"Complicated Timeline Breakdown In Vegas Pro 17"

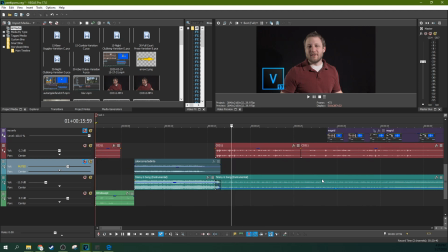[12:30]
So I wanted to get the audio lower when I'm talking so you can hear, but I wanted it to be filled.
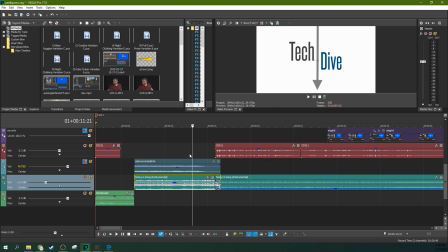[12:36]
I wanted it to be the right volume up here so that way people didn't turn their headphones all the way up and then my voice go blah, blah, blah really loud.
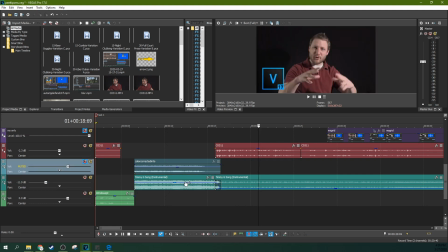[12:42]
So this is louder. This is softer. And I did it with the gain effect. Now, there is a more elegant way to do this. If you go to audio envelopes and add in your volume envelopes, you can actually lower and increase the volume with like little points on the timeline.
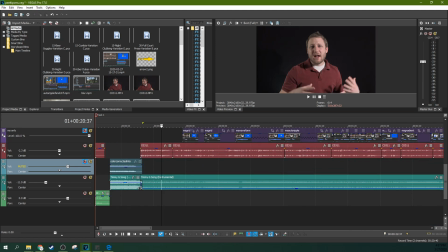[12:59]
But that's way more than I want to do. I just needed to do it once. So I just actually have a fade.
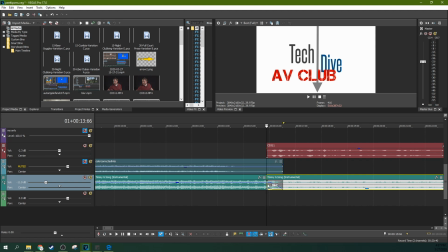[13:04]
This is a fade transition and this is synchronously the same. The same music is happening at the same time for both of these. So it's really just fading one and upping the other, but there is no difference because the music is exactly time-sync the same.
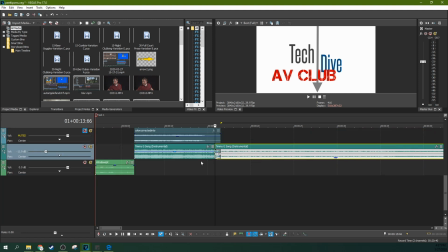[13:18]
So you just hear, it just sounds like it gets quieter. And that's why I did it.
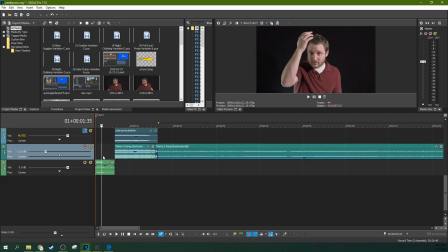[13:22]
It's so much easier and I didn't have to do anything else or add any more muddiness. So it's already a complicated timeline.
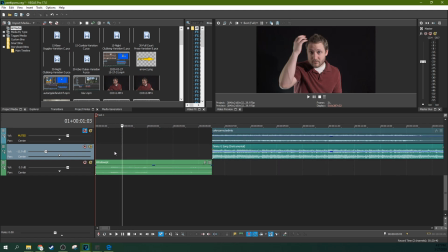[13:28]
So this is the little music I grabbed from YouTube Audio Library. It's sad music to accompany the intro here. I didn't actually EQ this audio-wise as loud because it was a bit more obnoxious of music And this is probably where people are going to be adjusting their headphones,
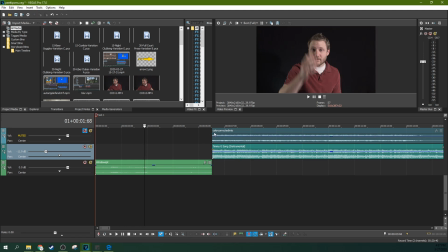[13:45]
not this little technically less than seven second clip. So it's close to loud. It's about 15 is where that hits. Yeah, about 15.
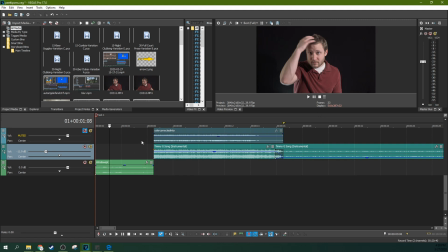[13:56]
So I didn't feel a reason to edit this anymore.
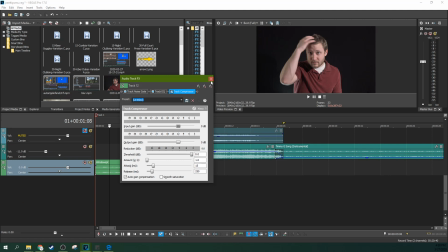[14:01]
I don't even think I put a compression on this one. Yeah, no, there's no compressor on this track either. That one just slid it on there.
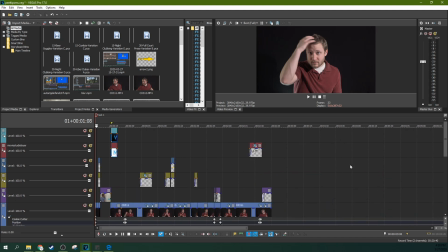[14:08]
Joke's done, ready to move on. So that is a rough explanation of the track.
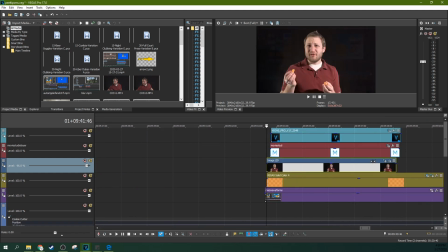[14:13]
There's a couple more things I can talk about. This is how I did my thumbnail. I just grabbed, this is the generic backdrop.
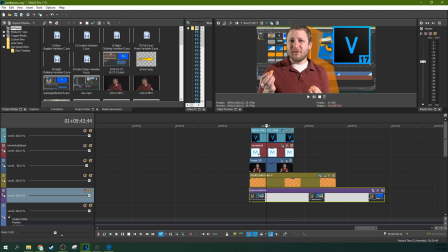[14:19]
That's just a video of one of the video clips I had. Boom, generic backdrop. Now it's a movie studios. Now it's a Vegas Pro one because I just layered these up and how I wanted them. This is simply just a mask of me that I could do ultra quick.
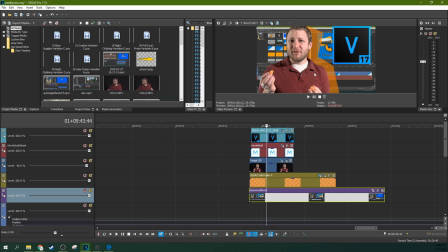[14:37]
It's a lazy mask, crappy mask. If you zoomed in, you'd be like, ew, it's not a very good mask. That's okay. Thumbnails aren't very big, so I didn't spend a lot of time on it.
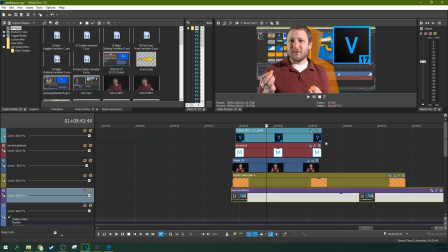[14:46]
This is just a solid color that I kind of made a little bit see-through, and then I did a crappy, crappy mask on this too to make it a little bit Picasso geometric shape. I used the orange to match some of the orange here, and, you know, I'm eating an orange-related fruit, so I thought that would be a nice little color scheme there.
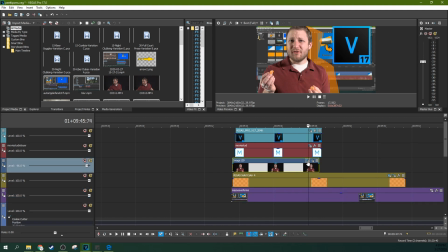[15:02]
I actually increased the contrast on the photo with an effect, the levels effect again.
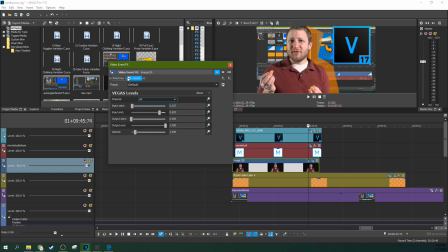[15:08]
So this is not, I feel like, acceptable levels for the video, but for a thumbnail, you want it to be a little more pop.
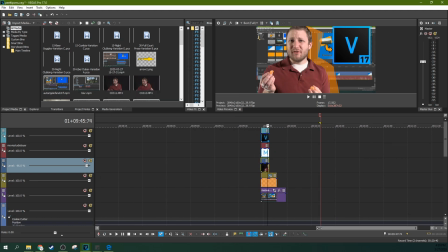[15:14]
So I added some more pop there. So that is – oh, and then I just hit the Save the Snapshot file, then boom, that uploaded right to YouTube. Sometimes the Save the Snapshot is a little too big for YouTube, so then I have to go to a photo editor and compress it back down.
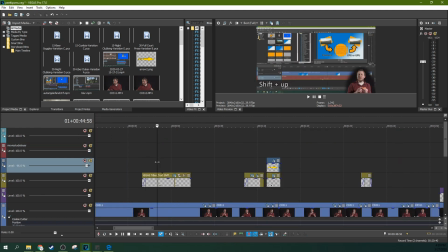[15:29]
I didn't have to do that this time. and just took it so thank you so much for watching this has been made possible by patrons and people buying things through the affiliates links and people watching the videos and people liking the videos and that's you guys so thank you to all of you guys so much I hope you learned something from this some of the stuff's pro only but some of the stuff applies to movie studios too
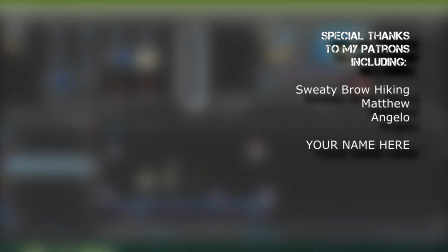[15:49]
I'll do some more kind of generic videos like this one but this is just a look at my timeline and why I did what I did and this is a kind of a spaghetti throwing spaghetti on the table and seeing what you learn. So thanks so much for watching. I'll see you next time.